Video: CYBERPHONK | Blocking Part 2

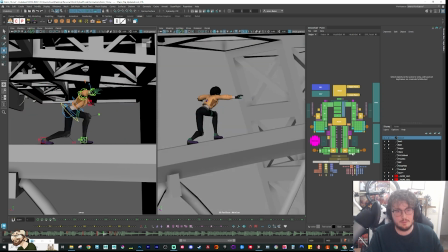[37:21]
And then I'll get a bit of foot roll on that back foot. Trying to find that balance between the posing of one foot and how it connects into the next.
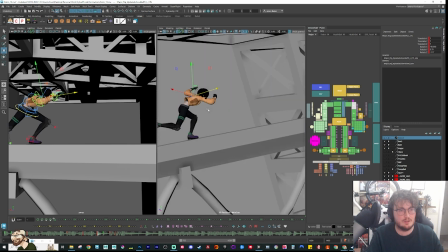[37:38]
Now I want to overshoot one arm and then follow through the other. So this one's going to overshoot.
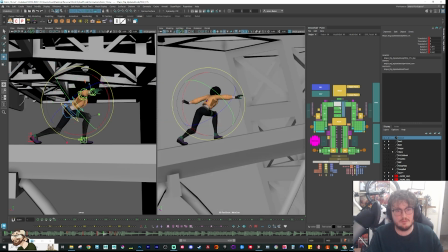[37:51]
Which means we might get a bit of overshoot and twist in the chest. That shoulder's gonna come down.
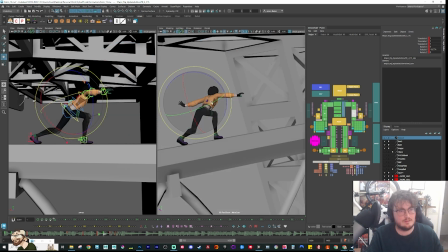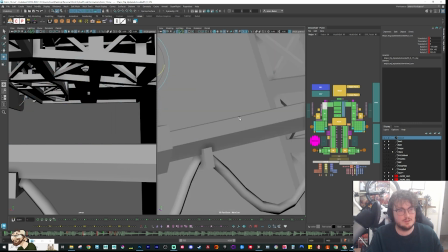[38:12]
And then this arm came through.
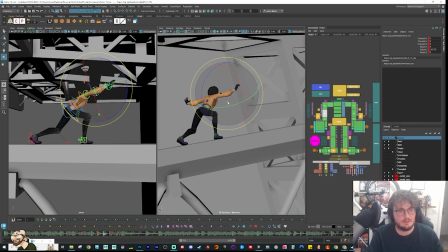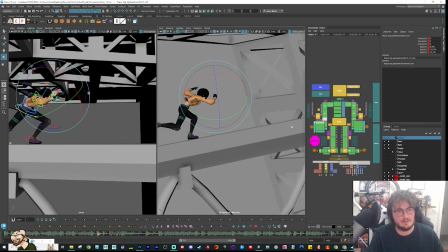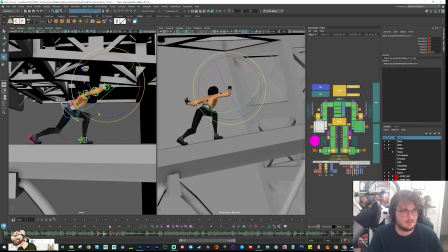[38:27]
And then I'm going to keep that hand, that fist, closed.
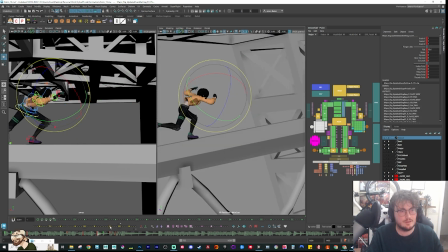Dun dun dun dun. I'll play this through. We will Playblast this at some point. Have you been playing anything at the moment?
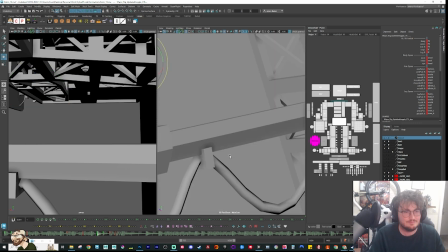[38:52]
Any guys, anyone here been playing games and stuff? So we got that step, then we got another ease in here.
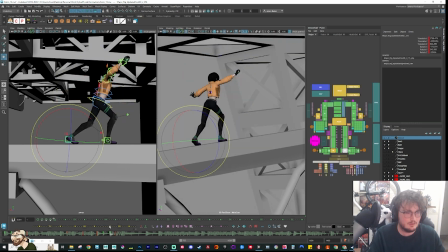[39:00]
Boom, boom, boom. So that foot needs to come forward. This one needs to stay back. So already looking at this pose, see how we're getting a little bit of that balancing coming through? Dun dun dun dun.
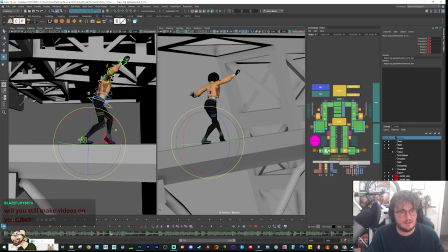[39:22]
So I'm gonna ease that foot roll out more.
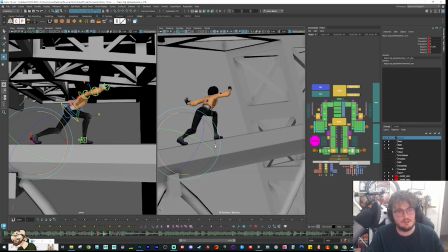[39:30]
But I do like the idea of kind of staying on tiptoes. It makes it feel like we're a little bit more delicate. Actually starting to balance. We might even be able to slightly counter her weight in here.
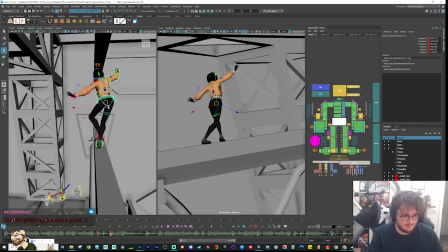[39:46]
So we get a bit of that balancing. So she takes a step, comes through. Overshoots, And then she's going to have to counter her balance in here.
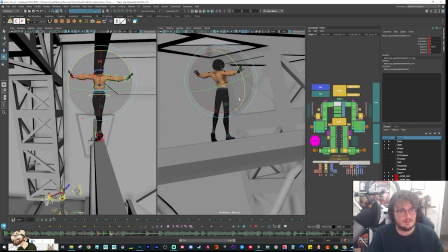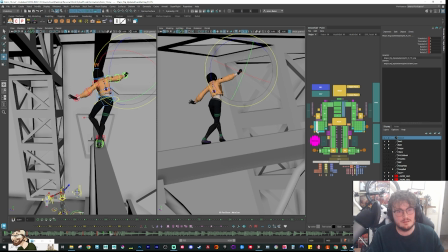[40:15]
And then with her hands, I'll begin to ease out some of the hands, but not all of them.
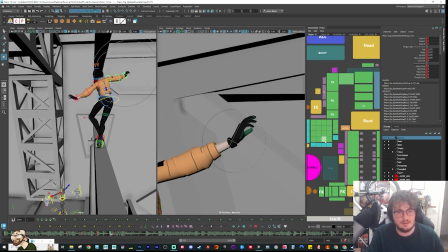[40:25]
So in here, we can begin to lead out with the index, because if we think of our hands, you typically close with your pinky, and then you open up with your index.
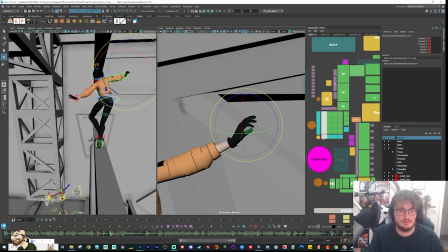[40:38]
So I know it's only blocking stage, but it's good to think ahead. So in here, I can tuck some of this back in.
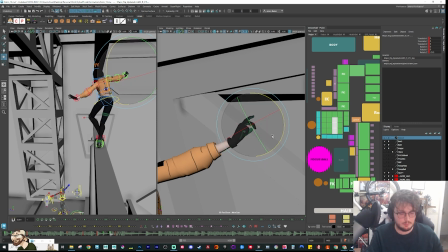[40:55]
Stuff like this, and then we're starting to get a little bit of that lead unraveling as that comes around.
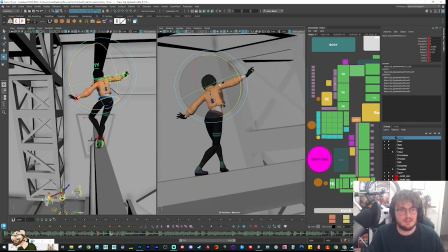[41:03]
Need to balance the head back out.
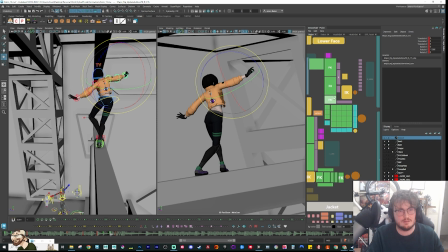[41:10]
Definitely want to get this hand straight. Dun, dun, dun. Keep the arm up.
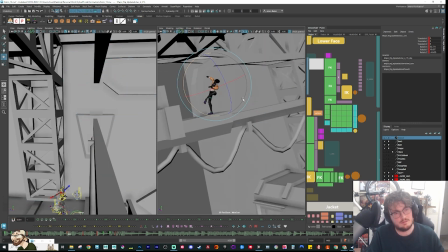[41:31]
Something like this. Now we got to do the ease ins and outs of this part. I don't want to go too tight into the blocking part because this is still first pass blocking.
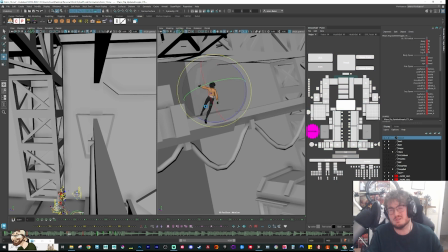[41:42]
I don't want to go too intricate with our blocking stage, but it's also kind of nice to see you kind of see everything play out. So yeah, I'll flesh this out a little bit more, but I don't want to go too far. I get very easily carried away.
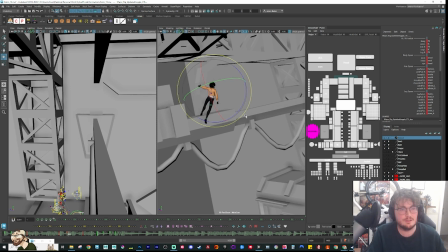[42:00]
So I might do a little antic in here. So I'm going to ease out spine.
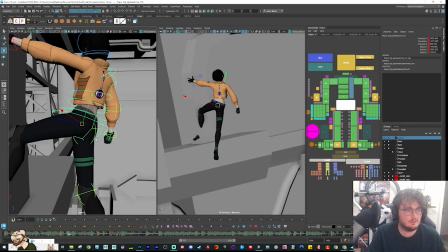[42:08]
And then we'll build a little bit of a back. Like we want to do a little bit of an antic. I don't know how much.
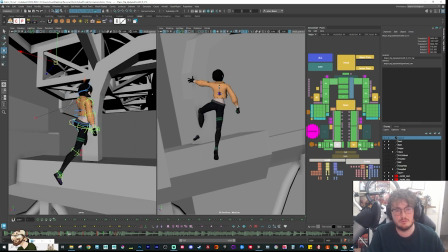[42:14]
I think we need to have some form of physical mechanics in here, but also we are exaggerating. So I want to keep it kind of tight and subtle. But in here, for instance, I might have a little bit of the spine going back. Then I can drag the leg a little bit.
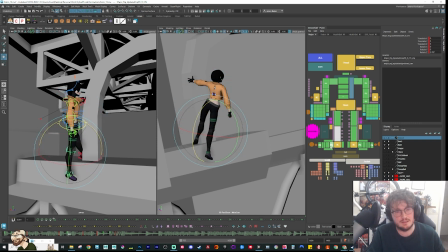[42:34]
Again, this is still an FK at this stage. But I'll probably do most of it with the chest. And then counter with the head.
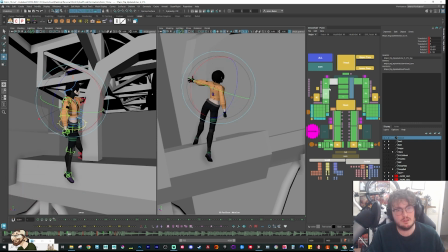[42:49]
So we get a little bit of that momentum kind of coming back with the arm. So like this is what suggests our momentum.
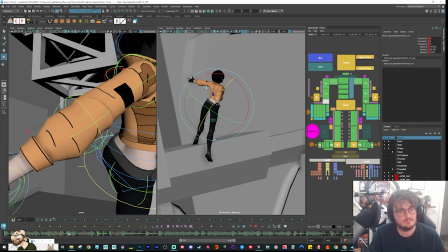So I'll have the arm come back. I might exaggerate this a little bit more so we get a little bit more of a silhouette on that hand so it reads.
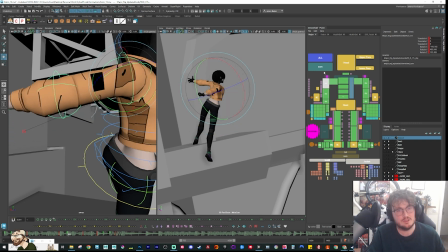[43:16]
But I don't want to go too far. Yeah, it's tricky. And then I'll get the arm to splay out. That's the right hand.
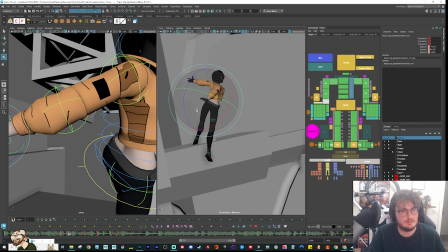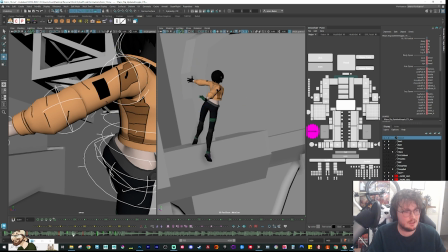[43:39]
So a tiny antic, then we come through. And I want this to be pretty tight, so we're going to have a breakdown as she comes through.
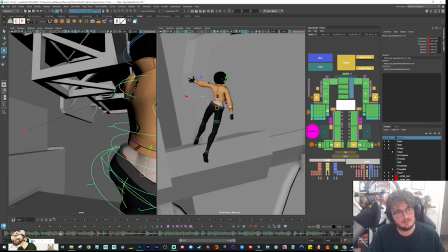[43:52]
She comes around and holds into the air. This might be a cool opportunity actually to get that leg to come out.
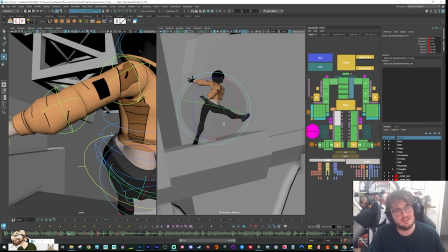[44:01]
This already looks a bit more dynamic. So this leg comes around and steps in. This is kind of cool. I like this as a pose. Also feels a little bit more anime, having that leg come around and then come through.
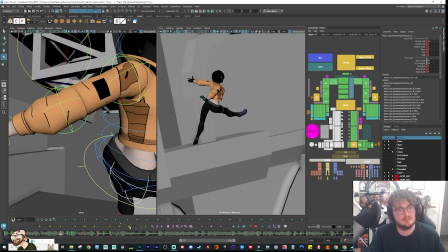[44:14]
So in here, this leg sticks down. This leg stays behind.
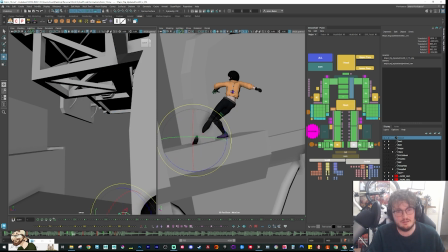[44:25]
I'll probably have to do a bit of foot twist in here. So this foot is twisting. Do I do it from the heel or do I do it from the toe?
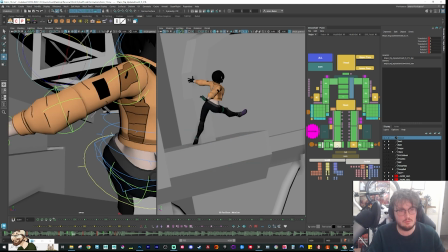[44:42]
The toe would be more mechanically correct.
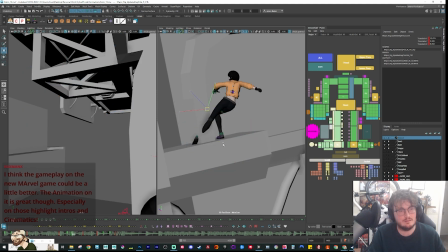[44:48]
So let's get that knee to stay out like this. And And then I'm going to have to begin to ease that foot out because it's intersecting.
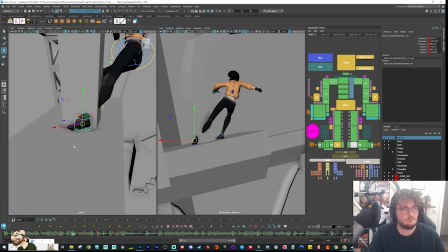Something like this. Just to get a little bit of an ease out.
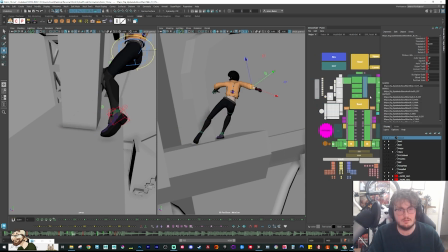[45:12]
I would like to keep that hand on the wall because she needs to have contact to throw her weight around.
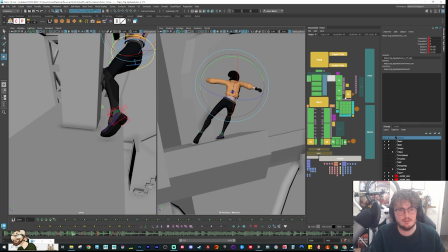[45:22]
Was that an FK or an IK? Should be a... Yeah, it's in IK. Is that IK again? No, it switched. So I need to go back in here. There it is. Put this back into IK. There you go.